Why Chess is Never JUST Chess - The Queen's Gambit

Now this is another potentially boring scene but as we see it sort of develops the story because Beth guesses what Benny's gonna do next but then so does everyone else around her. There we go, the story's developed. She's now playing against people who are at her level and she's worried about what's gonna happen next and so we are as well. So let's move on to the most important place that this subtext is used, those being at best games against Borgoth. Borgoth doesn't show up until halfway through the series and even then he doesn't really speak to Beth. We know that in the first six episodes he's intellectually superior to her and we also know there's this whole cold war thing going on in the background but neither of these make him a particularly effective antagonist. Right we know that Beth's gonna beat him in the end and we don't really care about the cold war soviet thing unless you're a person like me and therefore we have to find another way to engage the audience. If the whole series was just Beth gets really good at chess and then beats the Soviet, we'd be like, you know, so what?
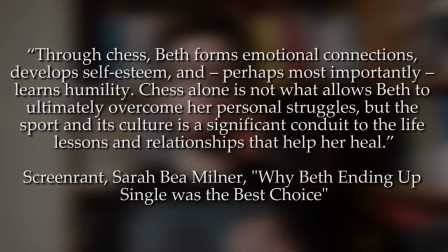Beth's ability to defeat Borgoth is directly linked to her character development. Screen Rant sums this up quite well by saying throughout the series, Beth learns self-esteem, she learns to make connections, and she also learns humility as well, which is the most important of all. Now, chess is not the only thing which allows her to do this, but it is a very important part in something which begins the healing process. And this is kind of a key point here, because we care about Beth and so we want to see her heal and this is what makes Borgov an effective antagonist because the only way that she can defeat him is when she overcomes her addictions and learns humility and the relationship between the two of them is also important but it's not developed through hour-long conversations and rooms which wouldn't really be realistic for a US and Soviet chess champion but instead it's just developed through subtle subtext which is laced throughout their games.
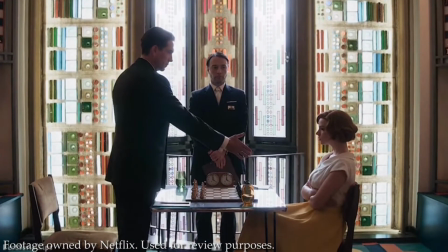In the first game Borgov strides in and shakes her hand. She stays sitting and moves in a really jerky way which shows her petulance.
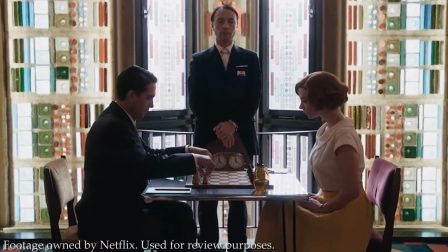He meticulously prepares his pieces and then they start to play.
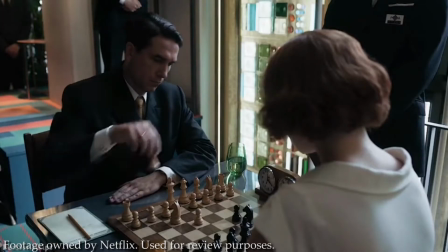We can see straight away that Beth is no match for him because she glances at him nervously throughout the game while he doesn't give her a second look.
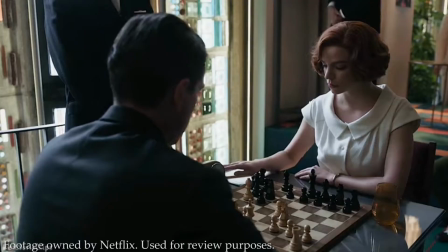When she moves a piece she does it timidly, when he does it he does it with confidence. She's lost.
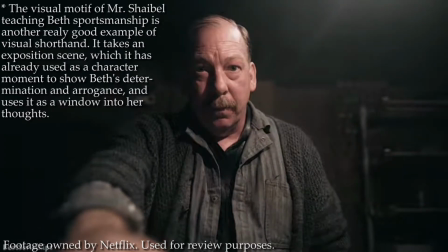She knows that she's lost, we know that she's lost and Borgoth is completely nonplussed by her and this pisses us off because we think that Beth is someone who he should really be plussed about.
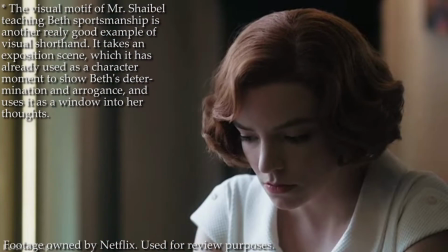The performances show us that Beth needs to beat him but that she also needs to earn his respect.
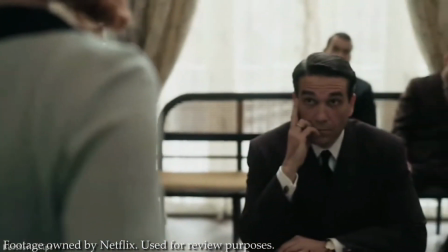The second game comes when Beth is really struggling with addiction. This time she's older so she shows a little bit more maturity by staying standing to shake his hand.
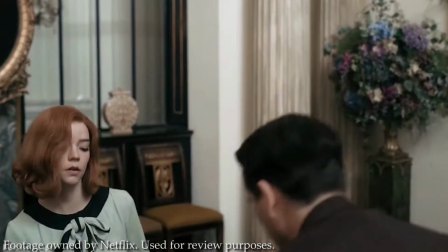She's also started to garner a little bit of respect from him by speaking Russian at a press conference which she smiles at.
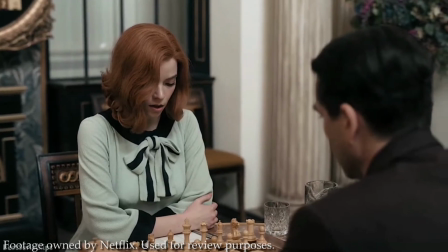But she's still moving jerkily so there's still a level of petulance and there's also the factor of her addictions.
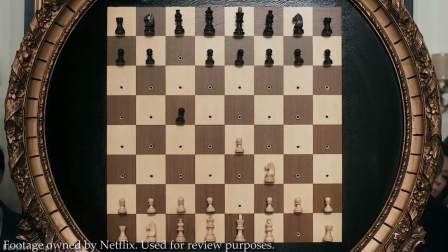We're shown this because we don't watch the match from the board like we were before but instead from this weird pegboard that looks like it's out of a Wes Anderson film.
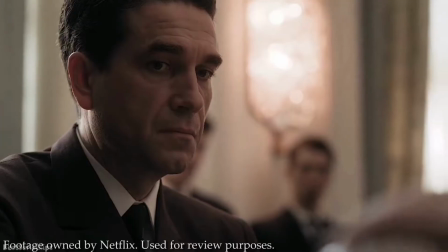When she pours herself water she does it with both hands so we know that she's in an absolute state and Borgov is completely stone-faced.
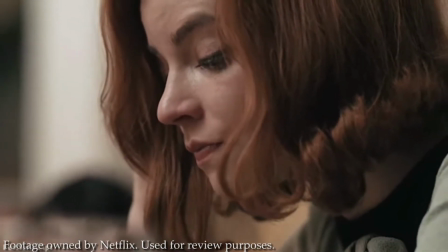We know that she's gonna lose again. When she resigns the game we see that she's still not fully mature.
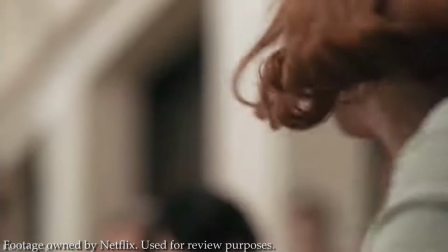She isn't gracious in defeat but instead furious and she storms off without shaking Borgov's hand. Again imagine how boring it would be if it was just Beth playing chess against someone who she's already lost to. In this way we can see and feel her embarrassment, we can see the obstacles and we can also see that Borgoth is still withholding respect from her and this makes it all the more satisfying when she does eventually beat him.
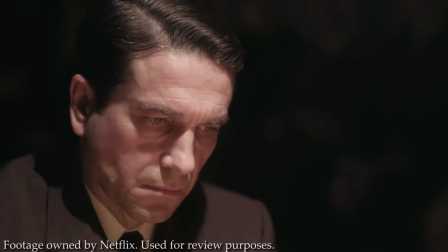In the final game the tables turn on Borgoth. We see his eyes flickering all over the board.
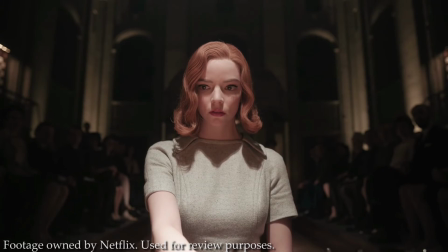He keeps blinking but we see Beth shot from a low position looking down over the board, the master of her domain.
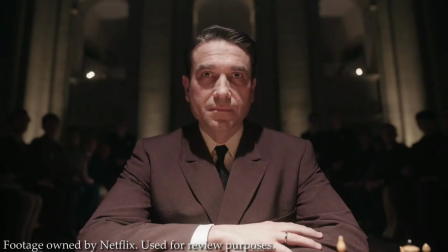And then Borgoth concedes in English going down to her level.
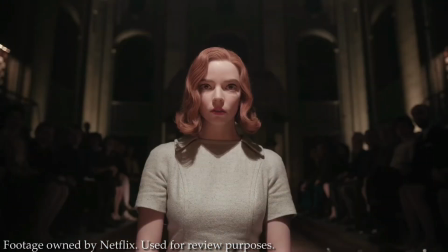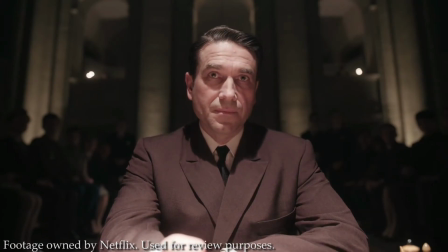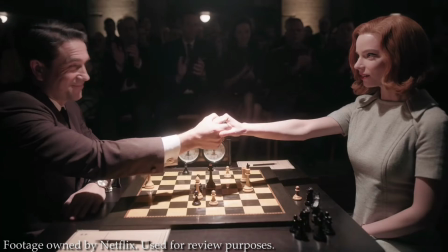He finally gives her respect and recognition. He applauds her and hugs her. She has won the game but it's so much more than that.
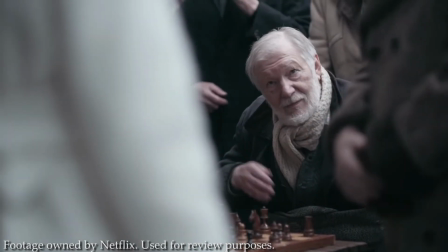She's basically won at life. In case we're in doubt that she was only humble in victory she then goes out to a random park in Russia and
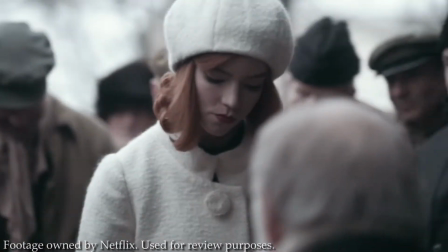plays some random bearded man who absolutely revels in his chance to play the new world champion.